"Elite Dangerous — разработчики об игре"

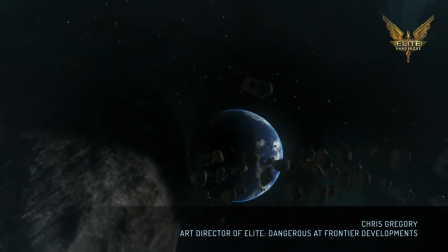Hi, I'm Chris, and I'm heading up the art department on Elite Dangerous. Today, I'm going to take a look at the capital ship video that we released a while back.
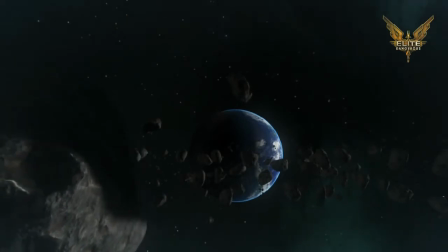We'll see how it relates to the game, and how we are progressing with the in-game visuals.
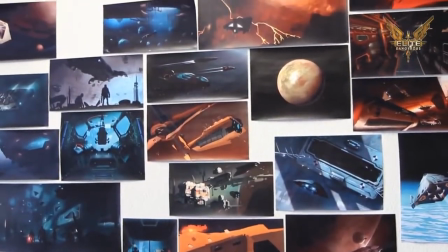If you've been following our newsletters, you'll have seen many sketches and paintings produced by our talented concept team.
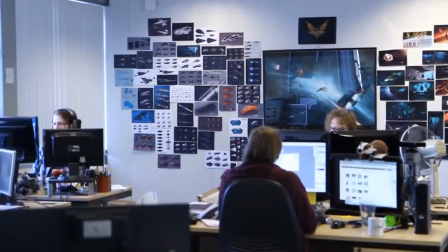These pieces let us try out ideas and styles, and once approved, serve as a guide for the look of the game.
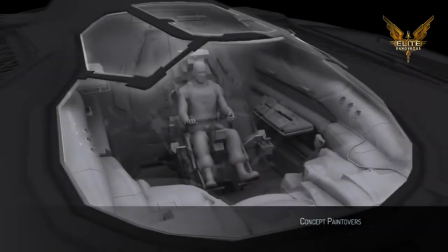It's an ongoing and collaborative process. Whilst modelling and texturing, we'll take screenshots of in-game assets and pass them back to the concept team for a paint-over.
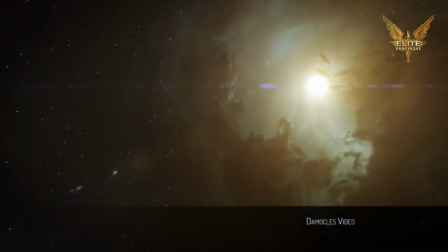With the video, we extended this approach, adding animations so we could see our concepts in motion. Parallel with the ongoing development of the game, a small team of artists and animators put together the capital ship battle.
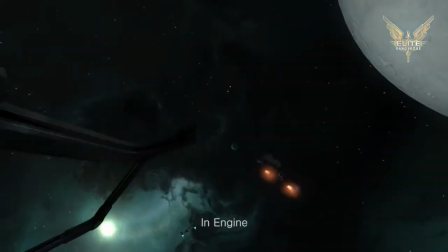We scripted scenes that could be replayed time and time again, letting artists focus on the details of the scene, testing and comparing different techniques.
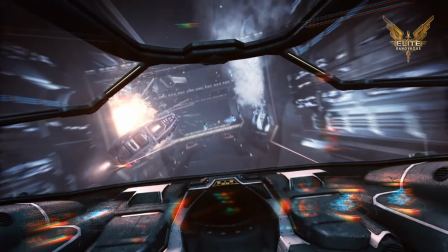This motion concept approach lets us get ahead of the game and previs elements that are not yet supported in engine.
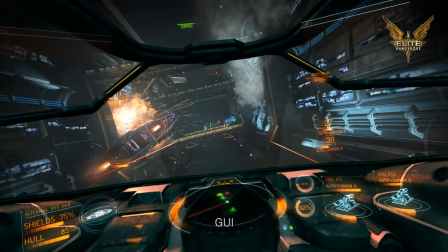This was the case with the cockpit and HUD, which were rendered in 3ds Max and composited over the in-game footage.
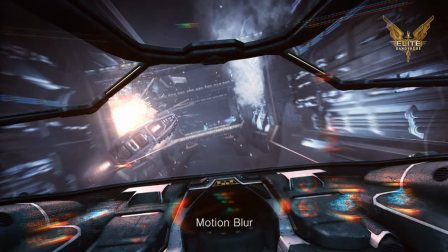These tests convinced the team that seeing the player's cockpit in-game would greatly help the player's immersion without spending code time testing the concept.
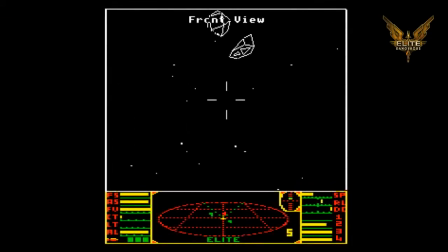Despite the limited graphics of the day, the dashboard and the 3D radar seen in the original Elite lent an immersive quality to the classic game by putting the player in the cockpit.
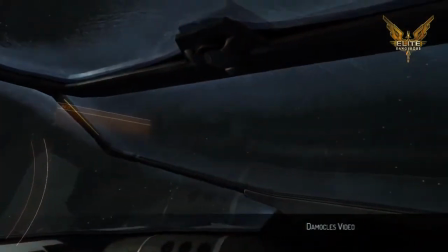This sense of immersion in the in-game world is key to the Elite experience, old and new.
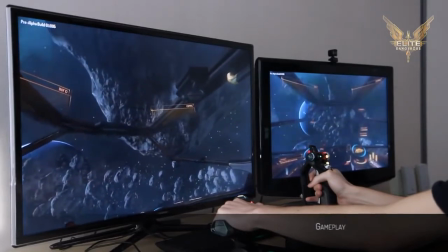We want to push this further, letting the player share the pilot's point of view,
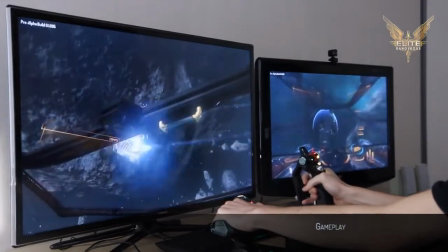breaking the fixed forward view with responsive and natural camera motion that mimics the pilot's head movements.
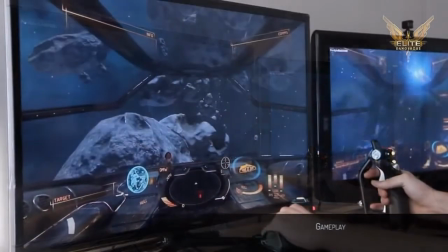These range from a soft sway and bob in response to a course correction,
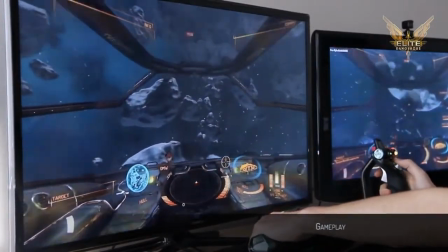to the player's head pushing back in their headrest when accelerating, or even a nearby explosion jolting the cockpit.
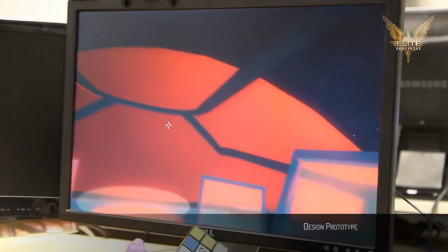As soon as we added the cockpit in-game, it really came to life. Even in its most basic implementation, it suddenly felt like we were really piloting a spaceship.
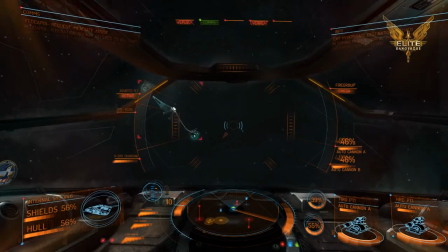It's also opened up a world of possibilities that we're still exploring, though we have yet to get approval for the 0G fluffy dice.
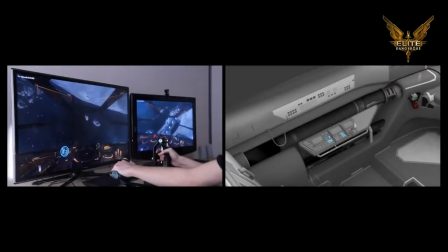Damage effects, atmospherics and lighting, together with sound design, are all coming together to make the cockpit feel like a real space.
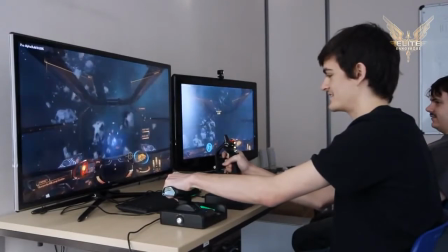The cockpit has always been designed with the 3D device in mind, and it's been great to see it working on 3D televisions and on the Oculus Rift.
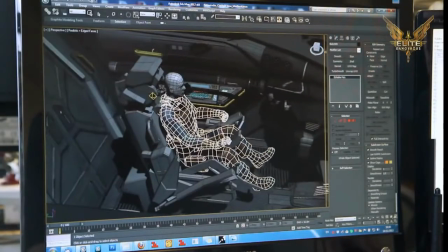We don't see the cockpit as just an overlay on the game, but an integral part of the experience,
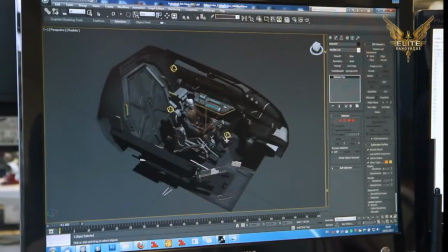with aural and visual clues to aid gameplay, together with lighting, sound design and effects used to highlight damage,
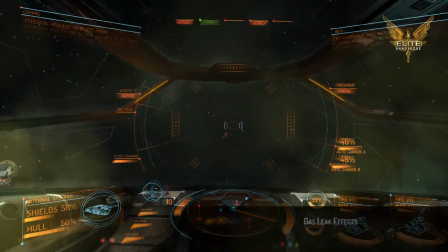proximity and ship status. The player might have to take action to solve a problem within their cockpit, such as a fire,
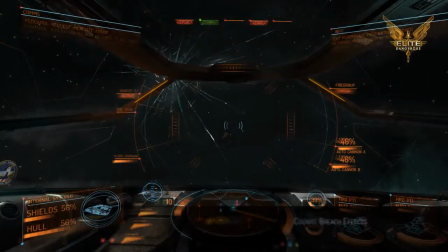a toxic leak from their cargo, or maybe even an outbreak of trumbles, as seen in the original Elite.
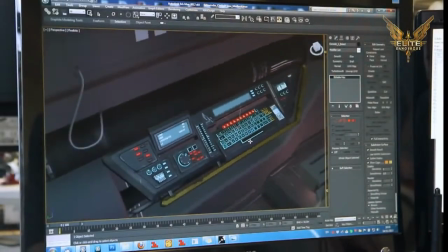To add to this realism, the dashboard is scuffed and scratched, and has running repairs made by the pilot.
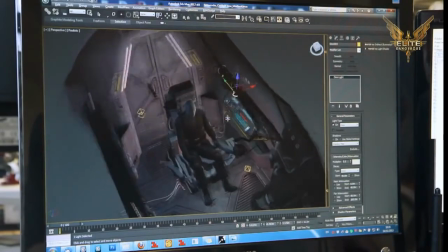Careful attention was paid to the materials to make them recognisable and believable, and the max rendered overlay is now serving as a guide as we implement the in-game version.
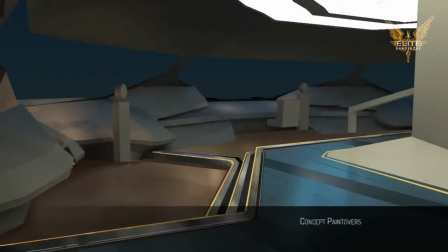Going forward, we plan cockpits as varied as the ships themselves, each suited to the design and function of that vessel.
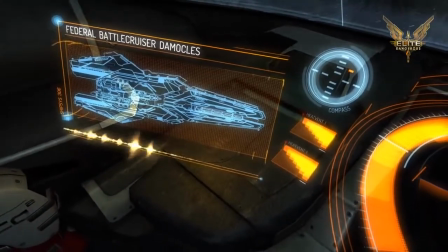We decided to go with a holographic heads-up display and instrumentation for a number of reasons.
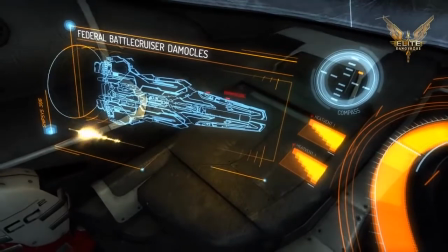Firstly, it's visually interesting and exciting, which is a good place to start. It also feels like a logical progression from today's glass cockpits and augmented reality devices,
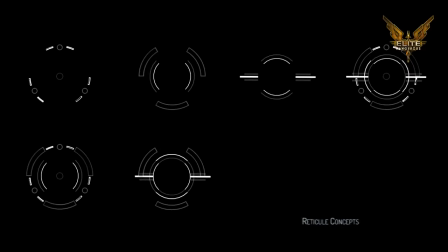giving the pilot, and so the player, all the advantages of an in-world display.
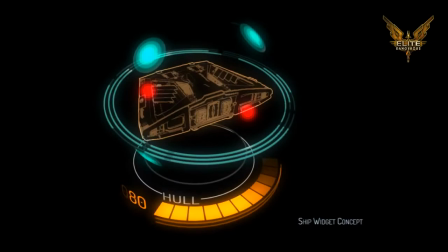Panels can easily be resized to fit content, and data can be intelligently placed anywhere in the game world. This approach also lets us fade panels and widgets dynamically to prevent the player's screen space from getting too cluttered.
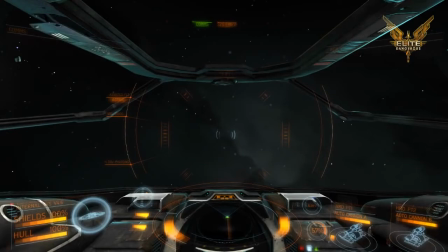The holograms are in-world constructs that cast light on surrounding surfaces. Taking damage or running low on power might well cause your instrumentation to glitch or degrade.
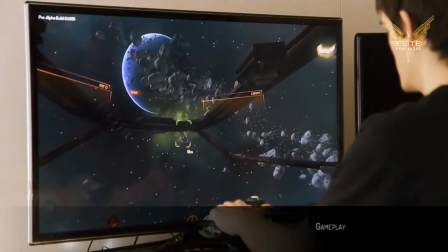Having the information positioned in 3D space around the player really comes into its own when we add head look to the first-person camera view.
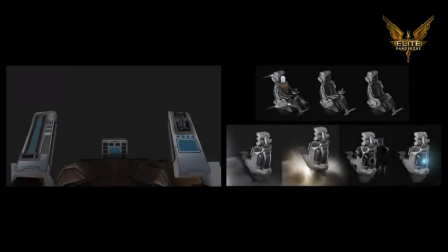These displays are not hands-on. The ship's flight is managed by the pilot through more tangible handheld controls.